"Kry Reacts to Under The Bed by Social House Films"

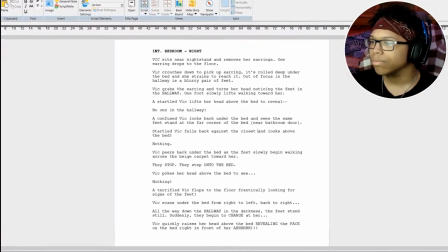(4:19)
The script was less than a page, and the entire shoot was about eight hours.
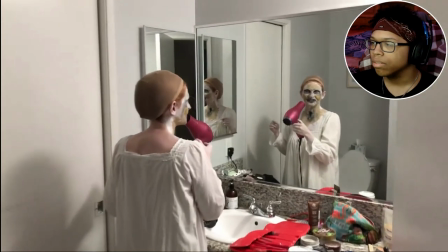(4:25)
Since Victoria was the main girl, we had our friend Misha come over and play the monster.
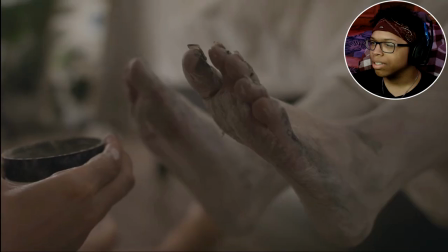(4:30)
Just like the short itself, the makeup was incredibly simple. The legs and feet that you see are Misha's real and natural gams.
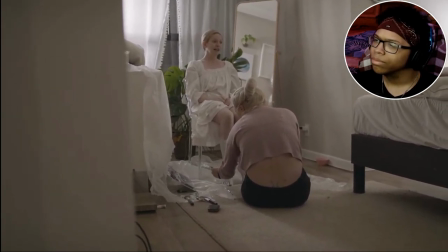(4:38)
kidding misha has beautiful tiny feet so i got to work adding some fake toenails and layering on the corpse colored makeup the toenails are simply
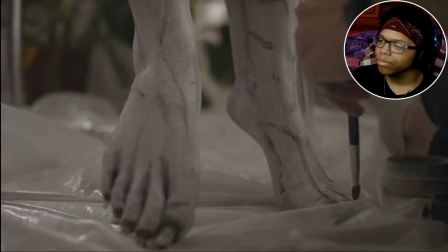(4:47)
fake acrylic nails that i cut to size and applied with traditional nail glue the makeup is white clown makeup layered with blue purple and green grease paint for the vein imma say this even for like they're really short short they take this so seriously if you try recreating
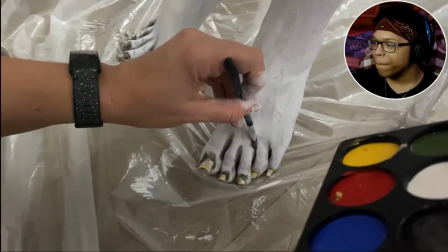(5:03)
this look and run into any trouble just keep adding layers until you get the look that you like layers will help the veins look like they're underneath the skin
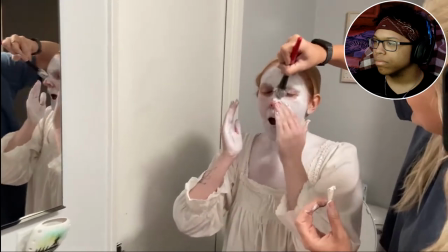(5:11)
the face makeup was more of the white clown paint with a touch of black grease paint around the eyes and mouth we added a few chunks of the aztec
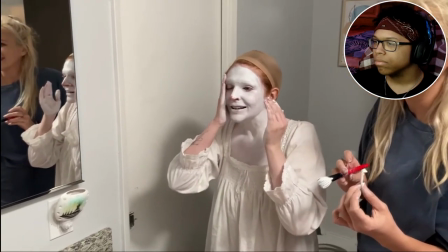(5:18)
clay i used to create the monster in costumes which helped create the appearance that there's flaky rotting flesh around her cheeks and forehead
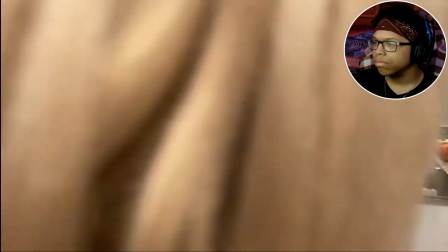(5:26)
misha took charge of doing her face makeup and did a great job transforming her girlish face into a ghoulish delight.
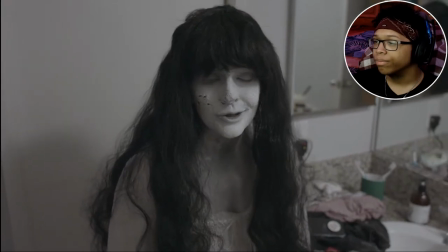(5:32) I tried to knock out the door and don't answer it, so I just let myself in.
She looked like the grudge.
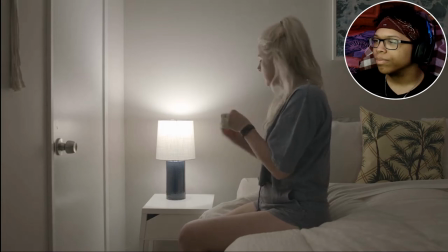(5:37)
Lighting was super easy since we were going for a very naturalistic look. I put our classic ring light outside and shined through the window.
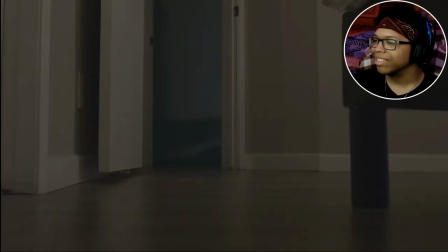(5:44)
But like less wet. Just to add some dimension, I added a soft light with a blue gel over it in the other room down the hallway.
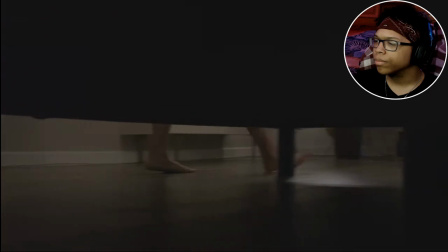(5:51)
It's subtle, but adds a little something. We started by shooting this shot on the floor when Victoria first enters the room.
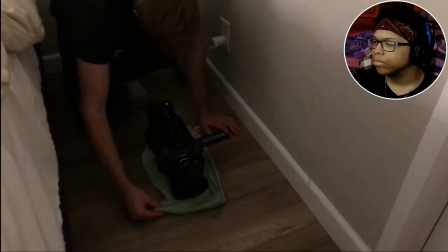(5:59)
Since I couldn't get the tripod perfectly floor level, I put the camera on a dish towel so I could rotate it 90 degrees.
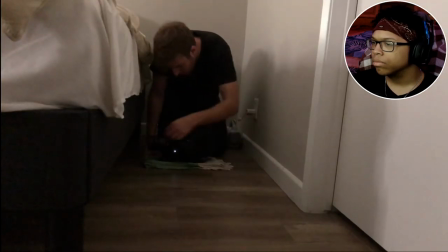(6:06)
It's such a simple way to move the camera, but it works quite well.
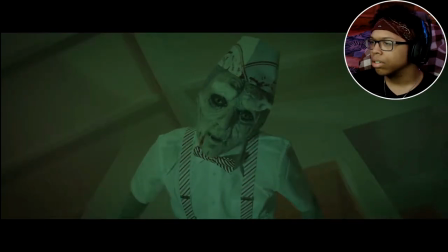(6:10)
I actually used a dish towel in our other short, The Ice Cream Man, when we had this subtle push-in on the kitchen counter.
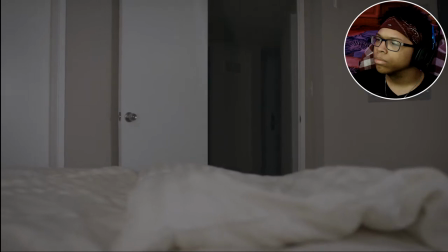(6:16)
The constant boom up and down of the camera from under the bed to above the bed was done with a simple cut.
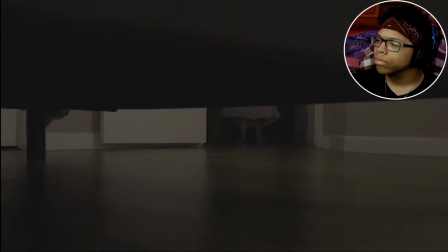(6:24)
First we'd have Misha stand in the hallway so I could film her feet. Then I'd boom up, and then back down.
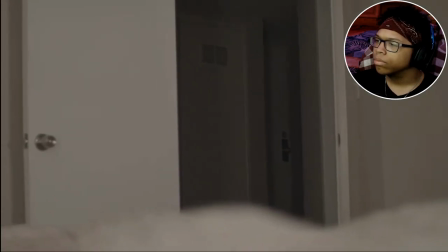(6:31)
Then Misha would clear the frame, and I'd shoot the exact same camera movement.
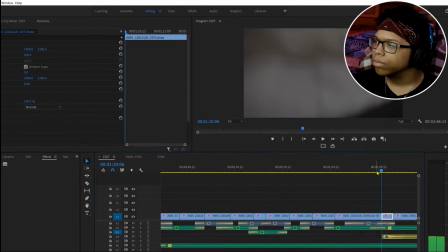(6:36)
In the edit, all I did was find a part of the shot where the bed was completely blocking the entire frame, and make a cut right there.
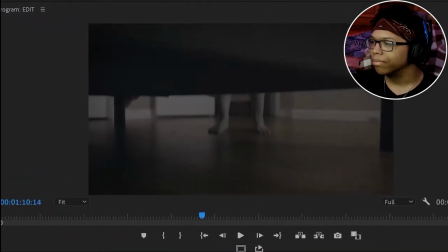(6:44)
Since the camera's moving so quickly and it's all blurry, you can't really notice where the cut is, and so it appears to be a single shot.
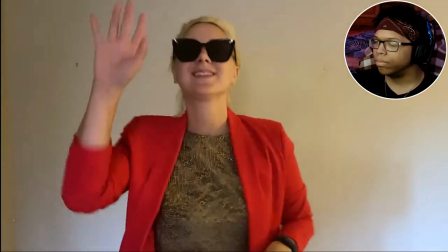(6:52)
Kind of like a whip pan transition. I use this trick all the time. The only real effect shot was the final shot of the monster.
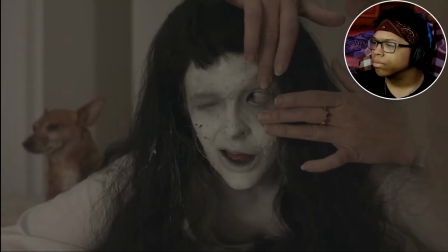(7:00)
I've mentioned in other videos how I do this, but basically I just motion tracked the whites of her eyeballs onto the master shot.
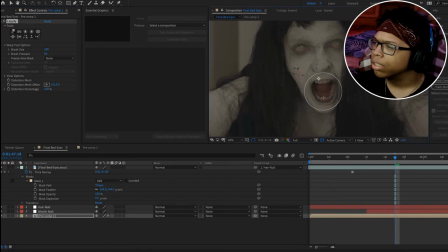(7:08)
I also motion tracked her mouth and used a liquify effect to warp the shape of her mouth toward the end.
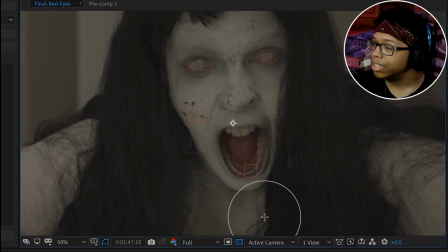(7:14)
It's very subtle, but adds a little something.
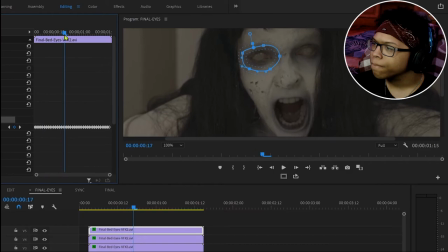(7:17)
In Premiere, I tracked her eyes and mouth so that I could darken specifically just those areas.
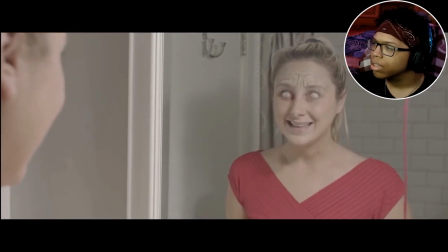(7:24)
Makes it all a bit more creepy. If you want to know how to make your own demon face, I have a tutorial on my other channel, Cinegal, I'll link in the description. I cut the entire short in less than a day. I'm not even finna lie. He's sick as fuck for this.
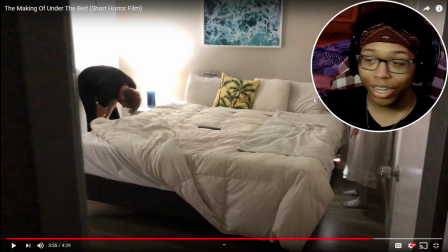(7:39)
He's over here teaching people on his own YouTube channel how to do these dope effects for his horror shorts.
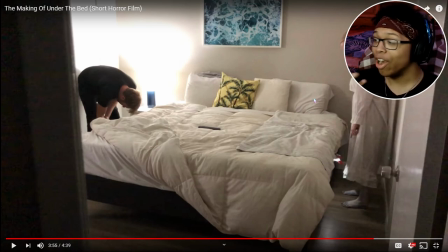(7:45)
That's awesome. I don't know if other people are doing that, but that's smart as hell.
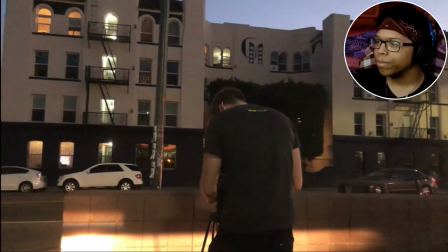(7:51)
The next day was spent shooting this opening establishing shot, and recording some footsteps and monster sounds.
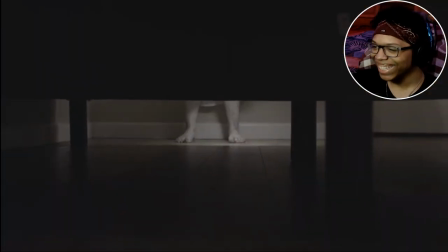(8:02)
I thought having pretty much no music would actually intensify the scares,
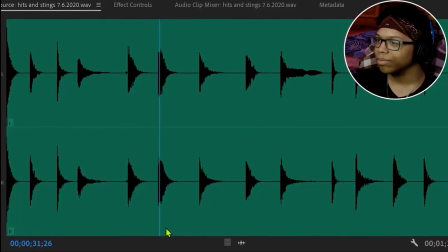(8:07)
and so I just went through our catalog of hits and stings that Robot Disco Puma put together.
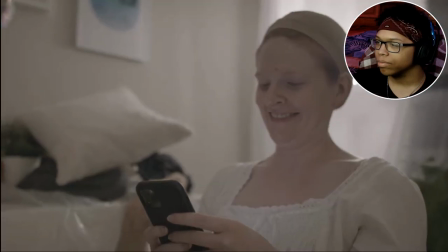(8:12)
Anyway, I know this one was a lot shorter than our other shorts.
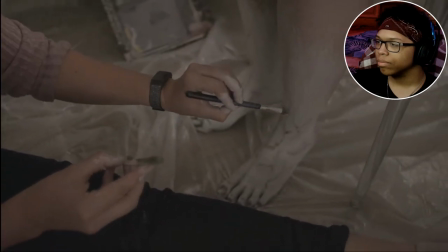(8:15)
In fact, I think it has pretty much the same runtime as our first short ever made on this channel, Bedhead.
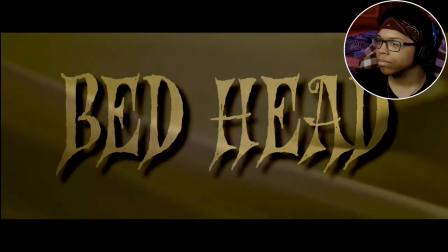(8:21)
But sometimes it's helpful to just go back to the basics and simplify.